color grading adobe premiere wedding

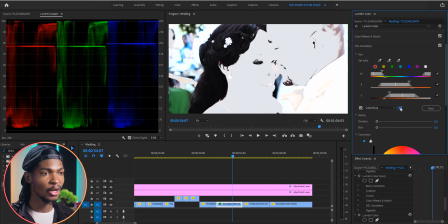What I'll do next is select this picture icon to invert the selection so that instead of the skin, it is only the background that will be affected. Whatever that i'll adjust the skins will not be affected only the background so i will come to refine denoise i'll make it 10
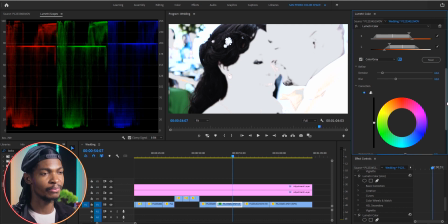blur i'll make it 10 as well just for the colors to blend nicely and what i'll do with the color wheels on the shadows i'm gonna push them in the
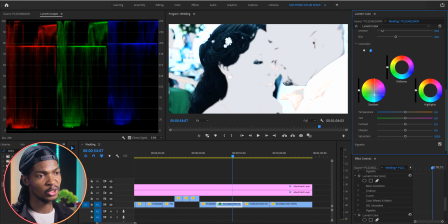bluish direction in the mid ones as well push it in the bluish direction remember what is being affected now is only the background not the skin. So on the temperature, I will reduce it to the cooler side, maybe to negative 12.
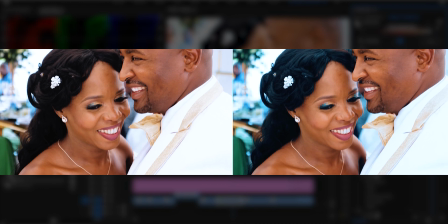You can see the difference before and after. And this is already really looking good.
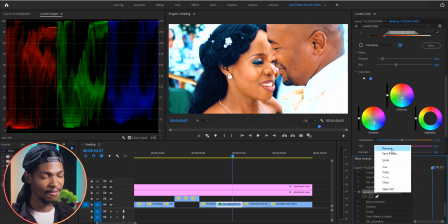So I'm going to right click on that lumetri color in the effect controls and rename it background.
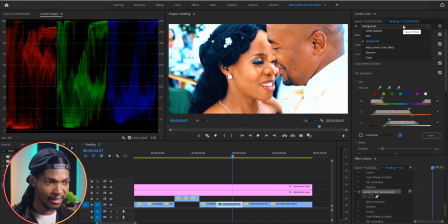As a final touch, I'm going to add another instance of lumetri color. What I want to do is to reduce the temperature a little bit because I think the skins are too orange. So I'm going to reduce it maybe to negative 15. Then come to the creative section and on the adjustments,
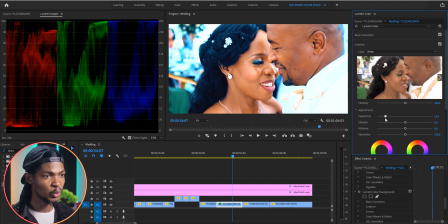I'm going to increase the faded fume maybe to 21 to take away some of those harsh contrasts. Then I'm going to increase the sharpness maybe to somewhere around 30 so that it can become crispy clear. and I want to pop up the colors a little
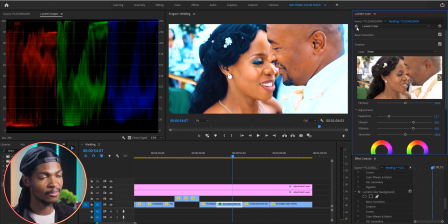bit so I'm gonna increase the vibrance as well maybe to 30 and here is the before and here is the after so this color grade
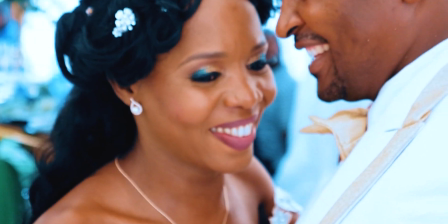is done now I hope you have learned some few more techniques tips and tricks I'll see you in the next color grading video this is it peace